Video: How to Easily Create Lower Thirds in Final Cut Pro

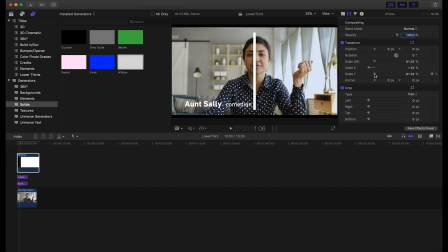4:08 We're just going to skinny it down some. There we go. And just, we're going to get it to a weight that actually makes kind of sense. And we're going to rotate it. Kind of get it on, what is that, 161 degree axis.
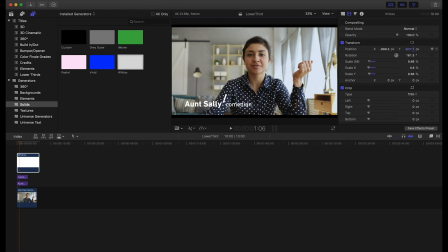4:25 Then we're going to bring this down right in between Aunt Sally and comedian as something just to kind of separate those two a little bit more.
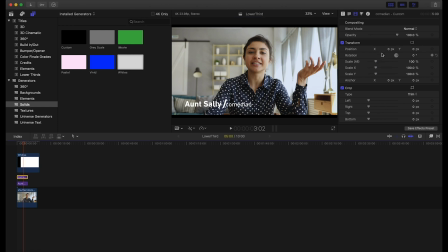4:38 If I'm being honest, I do think that that's still pretty heavy on the weight. So let's adjust that. Boom. Looks like we'll have to fine tune it.
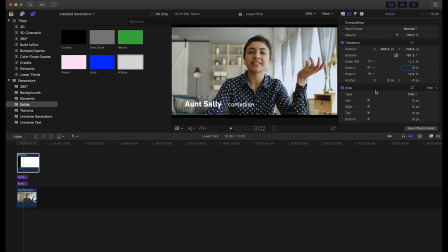4:55 So we'll go like 0.5 here. There we go. That's looking good. All right. So now we have Aunt Sally. She is a full-fledged comedian. We know who she is. She tells funny jokes. Awesome. All right. So we have this.
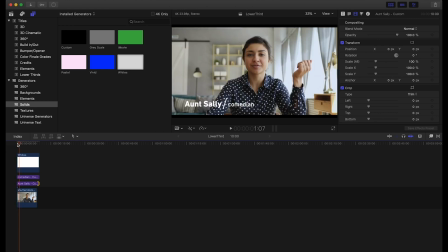5:15 We're coming in. Boom. We have a nice little lower third here. All right. But you probably notice it's a little bit hard to see what our text is doing here. So this is a point where we want to do like a nice little drop shadow.
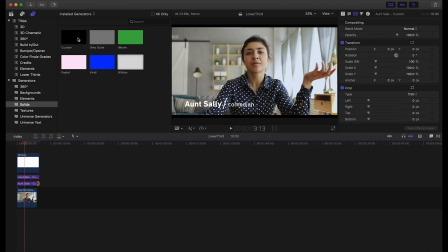5:28 Add something to have help this pop up from the background a little bit. So we're going to do another custom color here.
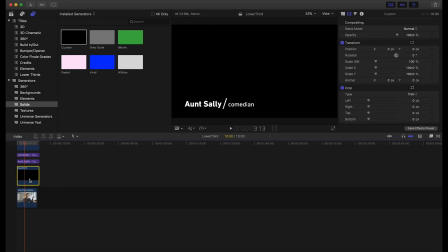5:36 I'm going to make sure we put this on the very bottom layer. Awesome, awesome, awesome.
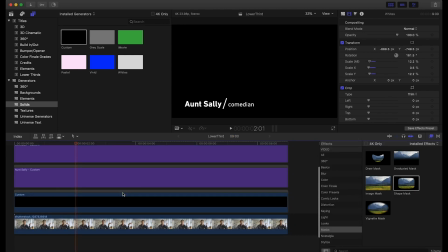5:43 All right, so I went ahead and expanded out this timeline here, so it's a little bit easier to work with.
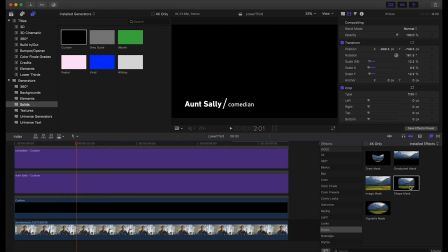5:48 So what we're going to do is we're going to do a little shape mask here.
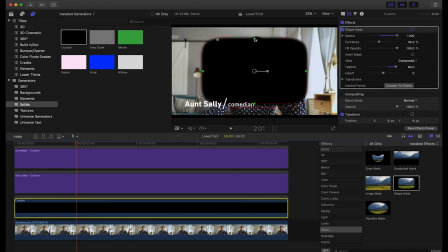5:51 Going to bring this in so we can kind of hope to bring out our title a little bit better from the background there.
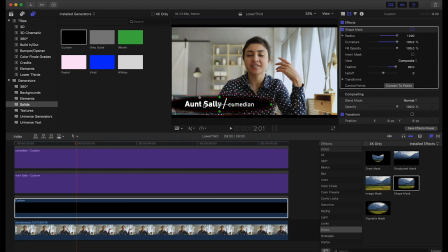5:59 I'm going to go ahead and smooth it out, bring it right here. Looking good. We're going to go ahead and amplify that feather quite a bit there. So if we were to do something just like this, like, yeah, you can obviously see the title a lot better, but it doesn't look great.
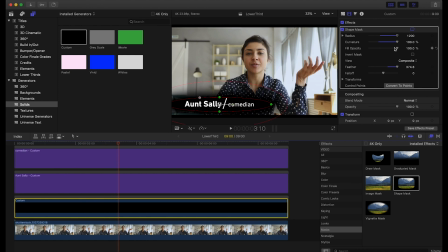6:14 So now that we have this and we feather that out with this feather tool up here, we just want to drop our fill opacity to an acceptable level and really bring that in to something that looks great right there. Okay. I think we're starting to look pretty good.
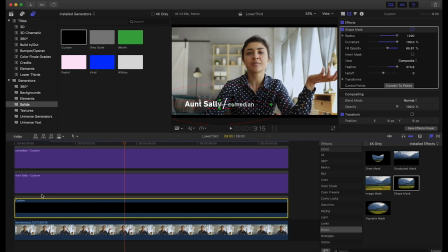6:34 Awesome. And we can see that a lot better, because if we went here and toggled this on and off, you can see how much more just adding that little solid with a mask right underneath pops it out quite a bit more for us.
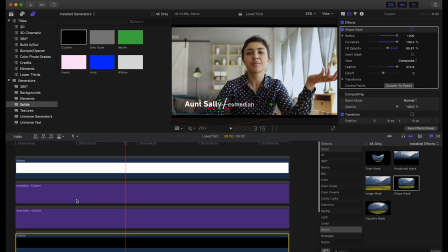6:47 So one last little final touch I like to add here
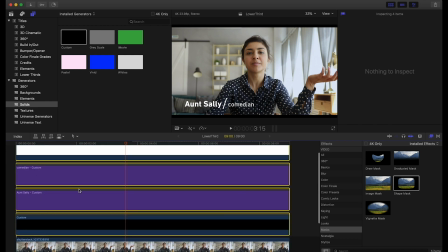6:51 is we're gonna select all of our clips that are kind of part of the lower third family.
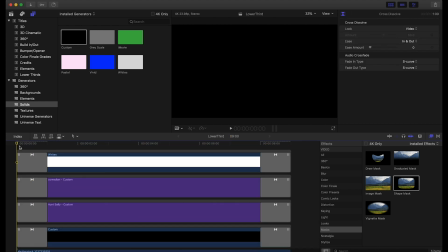6:56 And we hit Command T here. And now we have like a nice little soft fade in.
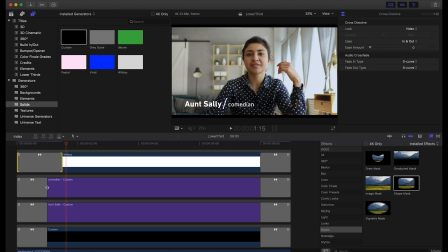7:02 We can kind of adjust that if we want it to be a little bit longer. We can come here, we'll make it like 12 frames all across the board just to kind of really ease into the clip here. And there we go. Now we have Aunt Sally's name, her title, none of her jokes at the moment.
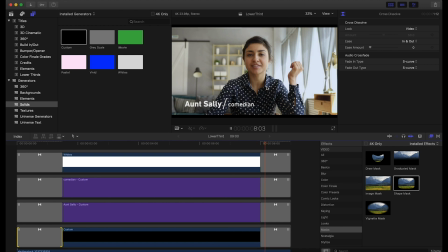7:22 And then we have a nice little fade out of the title at the end. So that's a great way to make a simple and easy lower third within Final Cut 10 that looks a little bit better than,
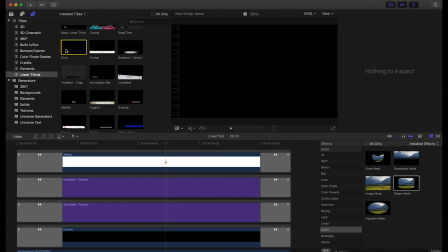7:35 you know, kind of the built-in lower thirds that we looked at in the beginning. Because if we were to do one of those, this is kind of what we'd have, or to have one of these like little basic gradients here. Now, while this was a simple approach, you could take this to the next level and bring it inside of After Effects or Motion and really add a lot of movement to it and motion blur and take it to the next level. But this application also works really well. It looks great, has a great aesthetic to it, and will pair well with your footage. So thanks for checking us out. We'll see you guys around.